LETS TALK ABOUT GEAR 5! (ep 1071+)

We gotta talk about Gear 5th.
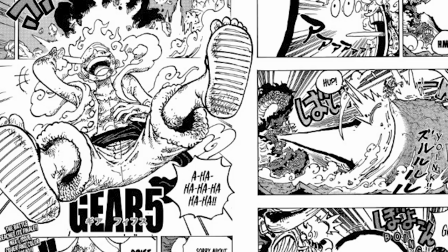5s
I feel like Gear 5th in the manga had so many iconic shots and in the anime we get a whole bunch of...
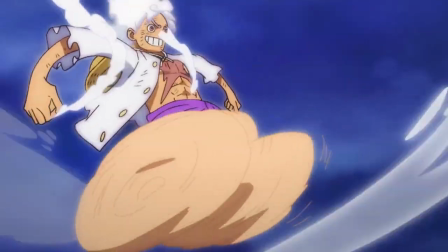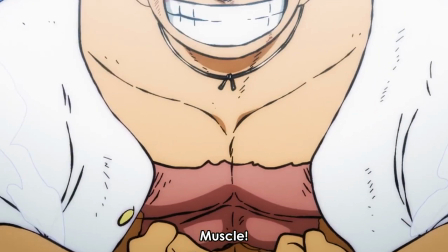19s
And also... But if I didn't talk about any of it, it would be messed up. So let me just start by talking about the audio, right? Let's start by talking about the drums of liberation. we start the scene off
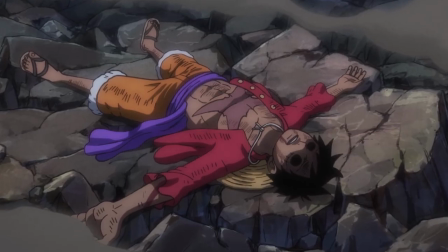32s
really slowly and as we're introducing the drums not only does the rhythm get faster we are adding more complexity and more instruments we're starting off really slow and then we immediately start ramping it up like it makes a dramatic turn i wish i was confident enough to explain music theory it good it's the best i could muster also can we talk about how throughout the entire fight we are using the we are and overtaken motifs because it needed to those are like the best pieces of the one piece soundtrack it would be tragic if they were never incorporated i
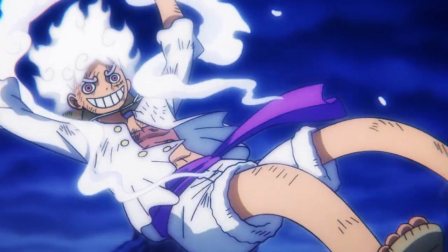87s
think the music sets such a good tone here like the character is laughing clearly everything is supposed to be joyful and goofy right
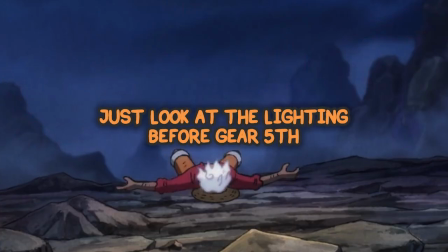94s
now and not only the fight but the entire atmosphere from this point on dramatically shifts in tone.
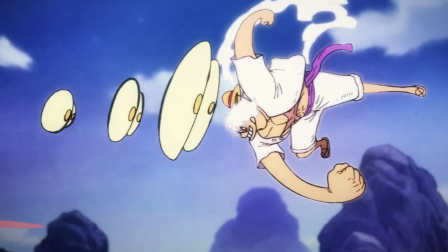102s
We're no longer trying to be serious, this is Goofy Fun Time. I also really loved the voice acting for this episode. Like every single line is so full of expression, just listen to this.
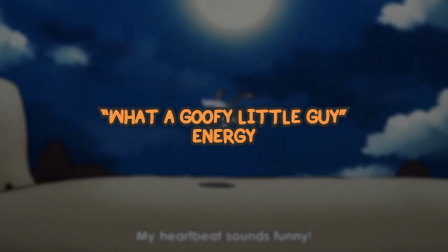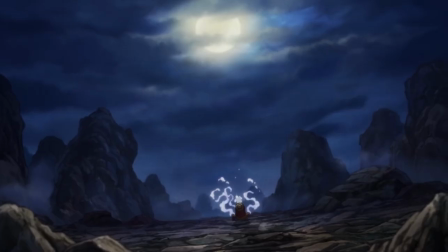118s
And just seeing this guy fully losing it. Like I love that we got to see him stand up and get into the rhythm of things.
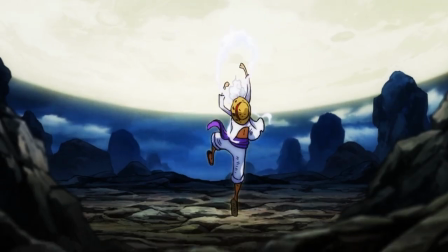126s
He's realizing like, what's going on here? Why do I feel great all of a sudden? When he's going all out and he's going crazy, we at one point cut to Sanji, which I find really interesting.
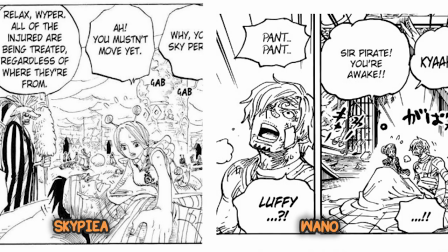137s
In Skypiea, there is a person who just woke up all beat up.
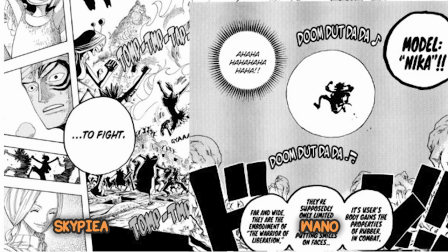140s
He goes outside once he starts hearing drums and then he sees Luffy in this goofy pose, which is pretty similar to what happens with Sanji and Luffy.
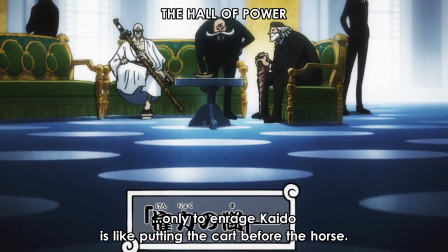150s
One of the things I enjoyed was seeing the boomers talk about the gum gum fruit as we're getting some quick glimpses to the gum gum fruit and then cutting back to the boomers with our dialogue almost hyping up Luffy for this transformation. Now there is one section that I really didn't like from episode 1071 and that is Orochi.
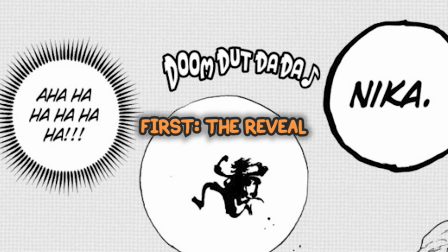171s
And that's not even the anime's fault. In the manga, in the exact same chapter where Gear 5th was revealed, we also cut to Orochi. Why are we doing this? I have a lot of problems with Orochi. I feel like he was a character that should have died like 30 chapters ago. And for some reason, we're keeping him around. And every time we show him, he doesn't really get like a new character arc or a real reason to be in the scene anymore. And while we are wrapping up Hiyori's storyline here, at that point, I had seen too much of Orochi to care anymore. I was just like, yep, he's there. Cool, cool. Let's move on. Let's move on from Orochi, which is exactly what I'm going to do now.
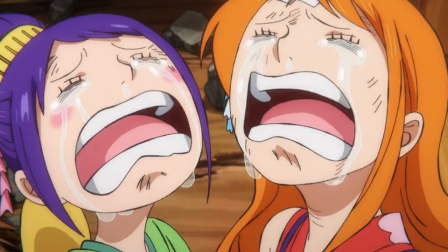209s
Let's keep talking about Gear 5th. We also get a lot of reaction shots to this version of Luffy, which honestly, I think it's completely warranted. Like if there was ever a reason for a reaction shot, this transformation would be it.
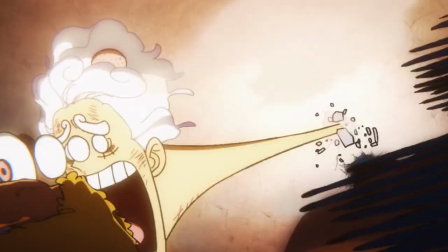222s
Especially when later on we see even goofier fight styles and get goofier reaction shots in accordance with that. Something that we also got in the manga. I do have some problems with the animation, which is that it is so experimental that it kind of damages the viewing experience.
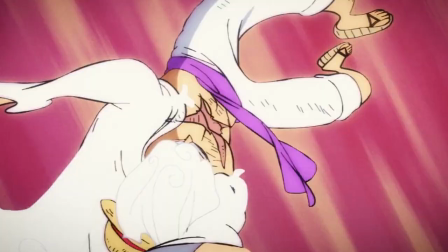241s
For example, here's a shot where Kaido shoots a fireball. Luffy sees it. He reacts by lifting the ground up and launching it back at Kaido.